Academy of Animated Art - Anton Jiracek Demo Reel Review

Hey Anton, how you doing? Mike here. So I'm going to go through your demo reel here real quick, and I'm going to focus more on the edit of the reel and the work that's on it, as opposed to like specific notes on the shots, because I know that a lot of them are either old or it's been a while since you worked on them. So I really kind of want to look at
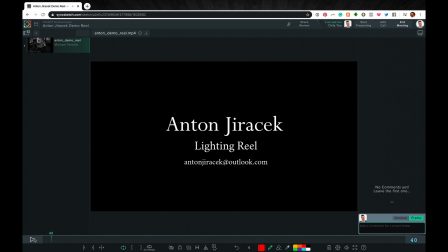when loaded up here. First off, title card, very good, straightforward, to the point, not a lot of flash.
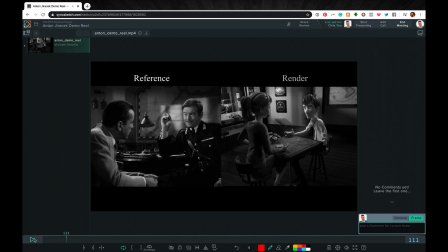I like it. It's on there for the right amount of time. I like that we jump into this shot first.
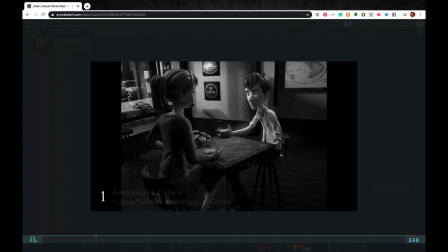I think this one worked out really well. I think this breakdown is nice. I think overall that's pretty good.
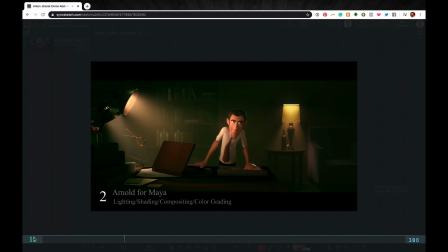The only one that I would consider putting first, well, I'll talk about that in a second. This shot looks pretty good. There's one thing about the diffusion on this. There's a little bit of a halo going on around this guy. You can see it like right there. Watch like, let's see. Watch like around his arm here as he pops it up.
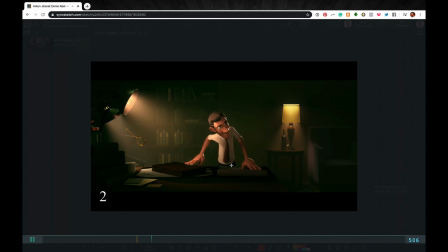Like, do you feel that? That and then also as like his head kind of goes down the light.
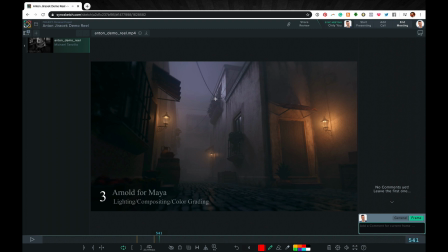It's just like a little bit. It doesn't feel like a glow as much as it doesn't feel like a diffusion. It feels like a glowy halo around the character. So just one thing to watch out for if you have an opportunity to go in, just because I know you just recently worked on that shot.
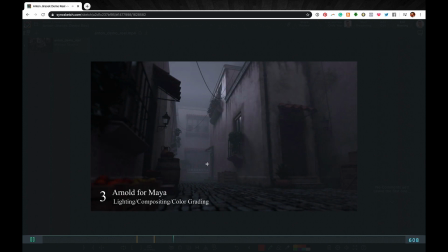This shot I think looks really good. I would actually consider putting this one first.
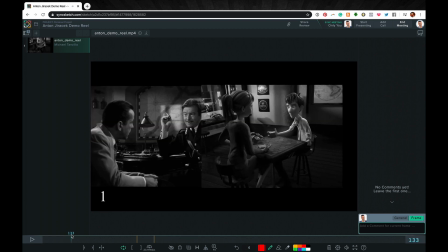I would put that one first over this one. I think this one's nice, but I think this one's actually a stronger piece.
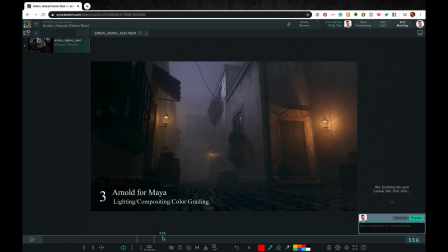I think visually it's a lot more interesting. But it's good. But it is good to have both the character and environment work on your reel.
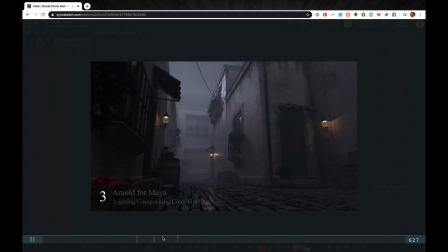I think that's very important. But I think this one will draw people in a little bit more. And then next up, I think this one's nice.
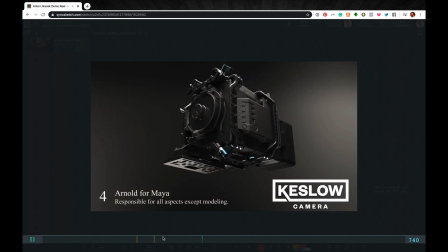I think it goes on for too long.
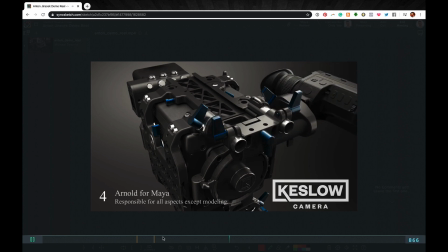I think it looks like you probably included all of it, and I felt like the demo reel is dragging a little bit in this section.
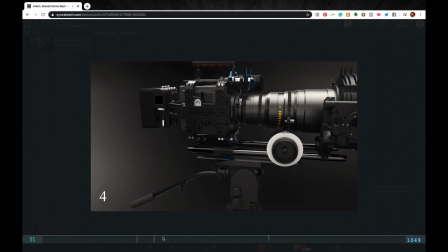So I would either, especially right there, that pull out to the full camera, it feels like it takes up.
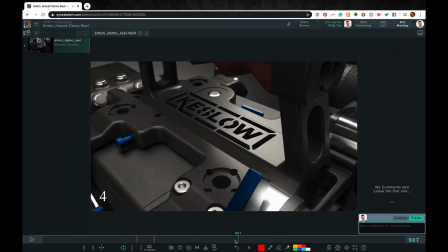I know it's halfway through, but it takes up like
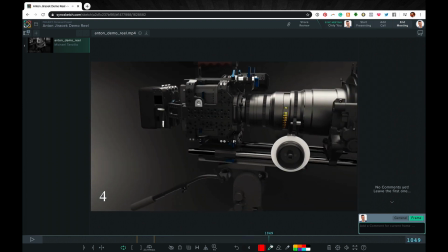maybe a third of the demo reel itself in terms of time. So I think we could probably tone that back.
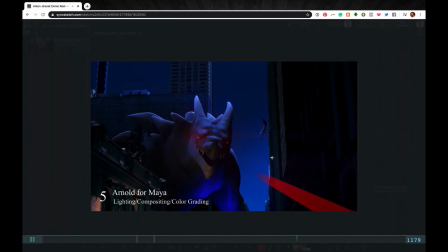This shot, I would take this one out, basically.
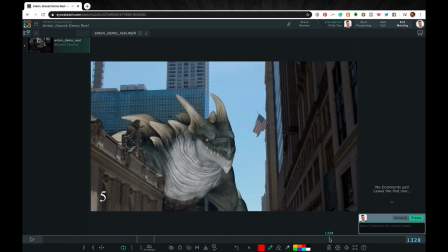I think you did a good job with it, and I think this shot was challenging, but it's definitely your weakest piece on the reel.
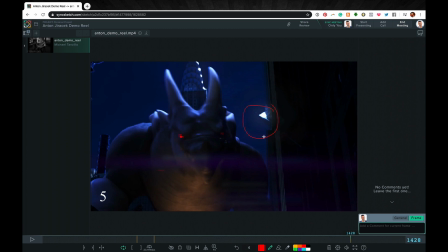And there are some problems with it, like this flag is super duper bright and kind of drawing my eye back there.
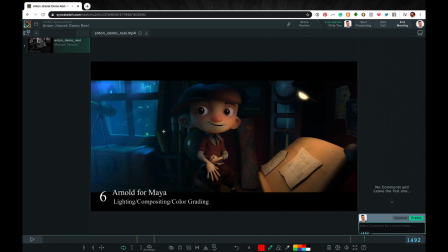And I think that the reel would be stronger without it, because this shot is really nice. I think all the other shots around it are really, really nice. The one thing about this one is just watch out for right around his mouth. It gets a little bit cool green. So I would maybe go back in there with a roto or something and just kind of warm that area up.
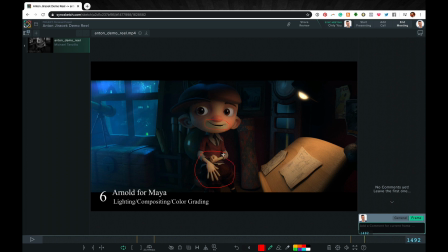And same thing with his hands look a little bit pasty. So I would just kind of warm up those two elements if you can, and then go from there.
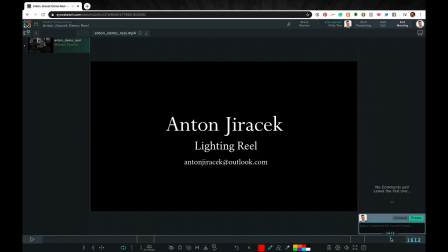But I really like the breakdown. I want to hold a beat longer on this last frame, just because it kind of jumps away a little bit quickly.
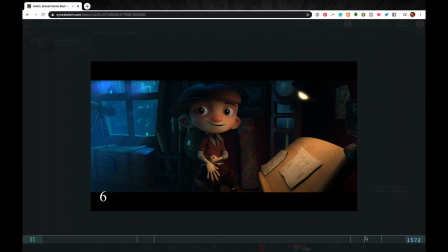So maybe like another second or two on that one, just to hold and then go to title card.
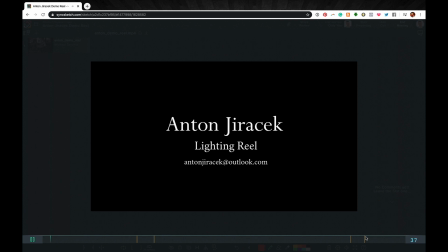So that's it. I mean, overall, I think it's a really, really good reel. If you have any questions about it, let me know.
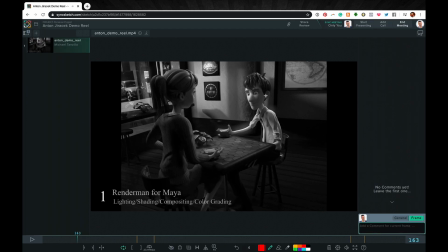But those would be my main takeaways from that one. Oh, and the other one with this is, if you get a chance to get in there, is just get a little bit of extra fill kind of speck on this side of his face. I think that would be a major benefit as well. Okay, that's it. Have a good day. Happy lighting.